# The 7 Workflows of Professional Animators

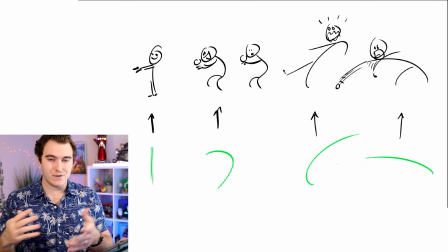We'll get more in depth on common mistakes and workflow stuff. That's all stuff I want to do, but today we're talking about workflow. And the focus on these poses is obviously why pose to pose is so popular,
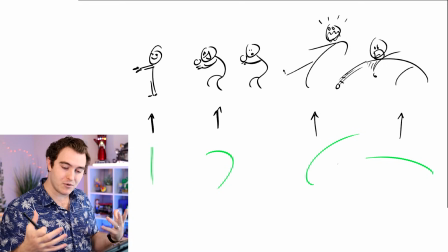because with just 4 simple poses and pushing them and trying to make sure that everything reads properly and it's clear, if this is clear, chances are your animation will be clear.
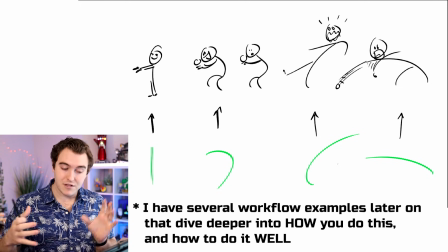It's just a matter of finding the way to interpolate from these poses in a believable and appealing way.
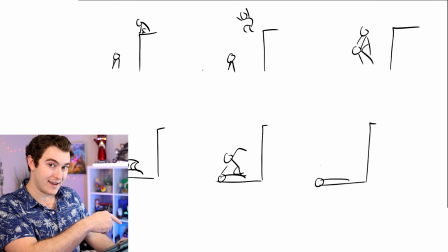Let me give you one more quick example that I'm going to use to contrast with straight ahead in a second. Here's a character who is kind of just sitting, perched, they're waiting.
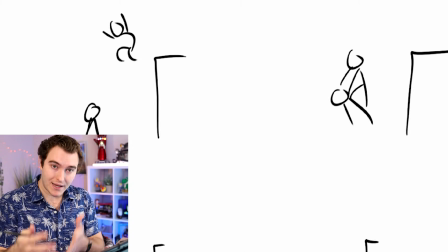Let's go with some kind of Assassin's Creed type thing. They jump land on the person and then, go to punch the person.
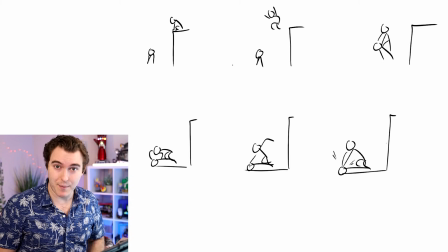Or, in Assassin's Creed, it's much worse than that, but you get the idea. These roughly tell the story of what we're trying to achieve. So therefore, these are our main storytelling golden key poses that we're gonna wanna block in first to make sure that everything reads properly.
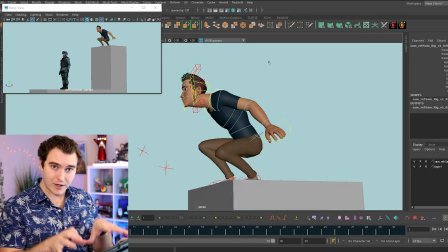A good thing about this workflow is that if you can make sure that these poses are all clear and readable and you put them in your animation, you have a good chance of making sure that everything's gonna work out.
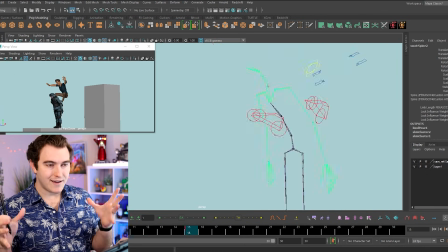The downside to this is that you have no concept of timing. Timing is one of the trickiest things to nail in a shot, and it's one of the most important. Because obviously,
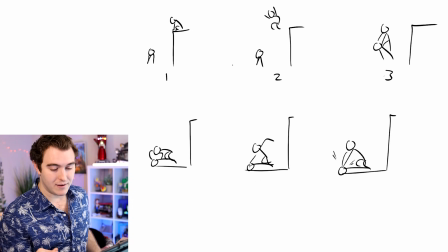you could do this frame 1, frame 2, frame 3, and of course it's gonna go by in like 6 frames. Obviously that's not gonna work. But you can't make it like even, you can be like 1, 10, 20, because that's just gonna be floaty and boring, and it's just gonna kind of, the computer's just gonna interpolate smoothly from all these different,
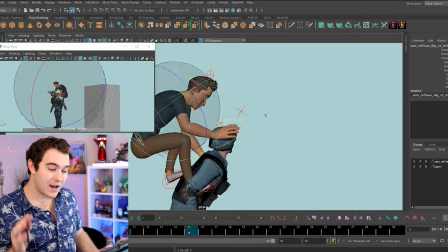it's gonna be really wishy-washy. So the timing is where you take these poses, you make sure they're really strong,
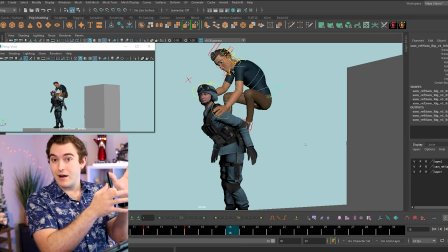and then you figure out where you hold and how you break down and how you interpolate, anticipate, overshoot beyond them.
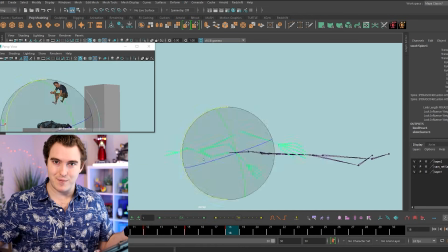That's like all the rest of animation comes next.
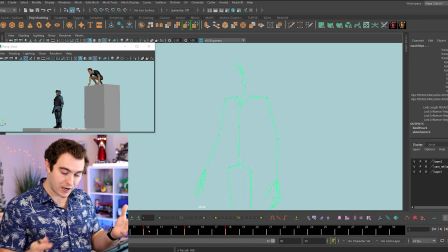And as you keep working, you're gonna be adding more and more keys, because maybe you start out by blocking these first 6 poses, and you're like, cool, now what?
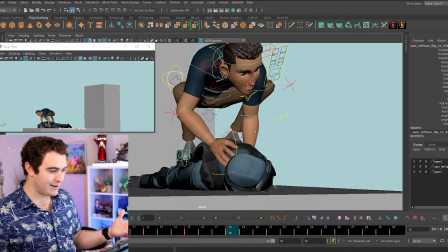Well, you look for the other poses, like what else is missing? What do you need? Well, you don't have anticipations, you don't have overshoot, so then let's talk about that.
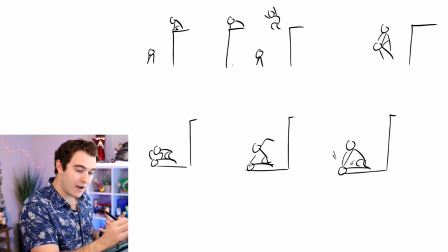You're gonna need a frame where the character kind of squashes down, right? They squash down as an anticipation.
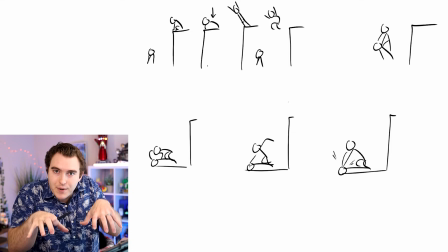We need our squash, we need our stretch. We need the character to anticipate the jump, actually physically jump, then they can fly through the air.
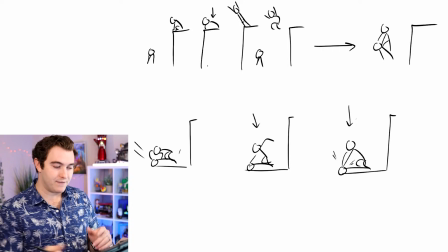But the point is that you're going to have to kind of fill in some of these gaps between things. You can't just let the computer go from one to another. So you have to figure out, okay, well, if there's not a clear pose between this and this, you have to think about, okay, well, what connects first?
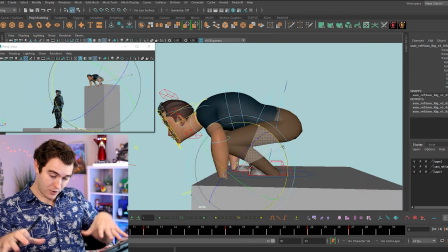Do you want the character landing with their feet on the person to get all that force and just push them down on the ground?
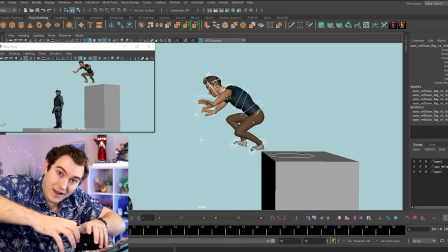Are they like diving off and they're like grabbing their neck? That's the first connection. Is it the hands that land first?
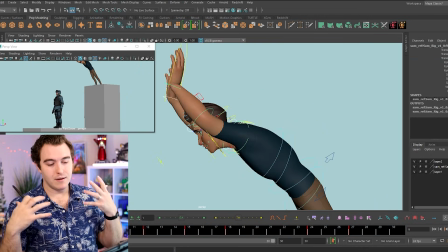Is it the feet that land first? Are they landing like belly flopping on the person? These are things you get to think about to decide what happens in between these moments.
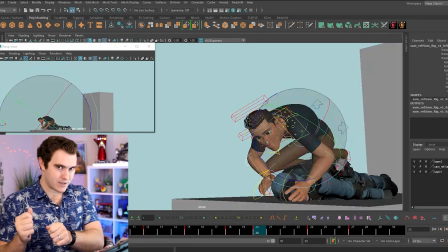This is the downside to this workflow.
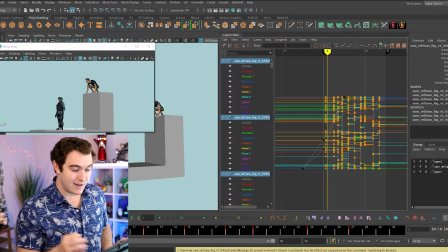Not really a downside, it's the thing to watch out for, is you don't want it to feel like you have the entire body keyed on all these frames,
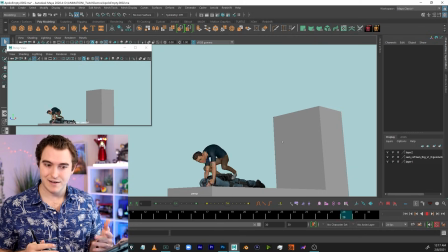so that everything starts and stops at the same time on the same frames, and it feels like you're hitting poses throughout your animation.
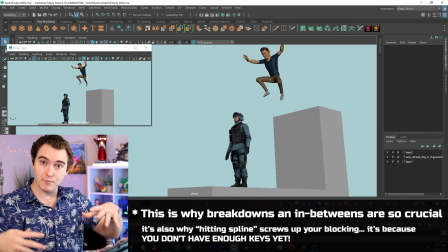You don't want it to feel like that. You want it to feel organic and broken up, and to hide the fact that you did this.
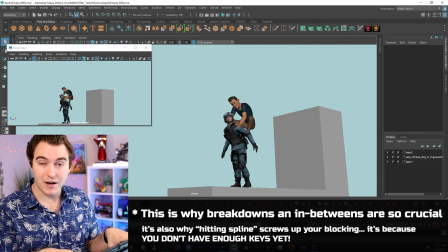The workflow that you use should not be obvious to someone watching your shot.
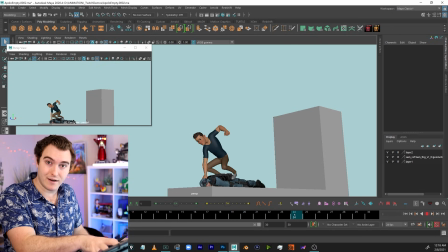You want them focused on your shot, not on how you got there. Now the next method straight ahead is the easiest way to think about it is think about how a stop motion animator has to work.
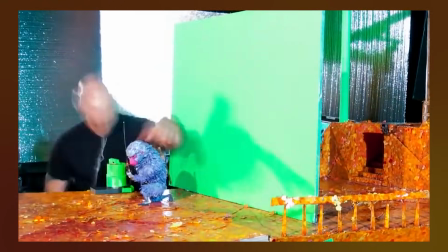Now stop motion animators, from how I understand it, they can do a lot of planning, and they kind of animate their shots ahead of time to do a test run, make sure they kind of know what's going on, because you just have to put everything in all at once, which to me is super intimidating. Stop motion animators, you guys are crazy.
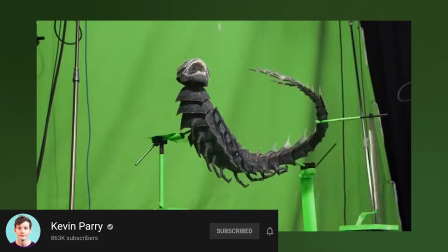The straight ahead workflow is probably the closest thing to what they're using,
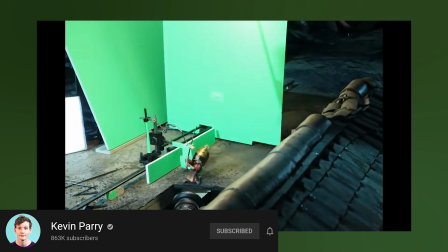where you start at the beginning and you animate all the stuff going forward until you hit the end of your shot. Now in CG,
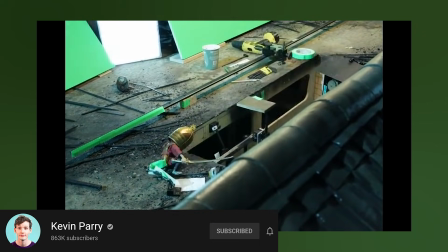we have the luxury of kind of coming back in passes and adding more stuff to it, but we'll get to that in a
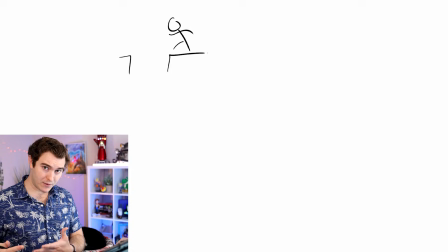second. So let's say you're animating a running jump and you're gonna do a straight ahead workflow with this character doing that.
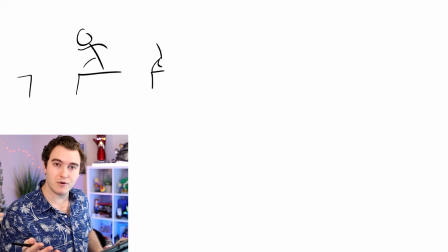So here's what I would do. You put your initial poses, and obviously with a pose to pose, we know how we would have done it. We would have kind of tried to find those main key poses, put them in, block them in, and so on. But with straight ahead, we're gonna do it differently.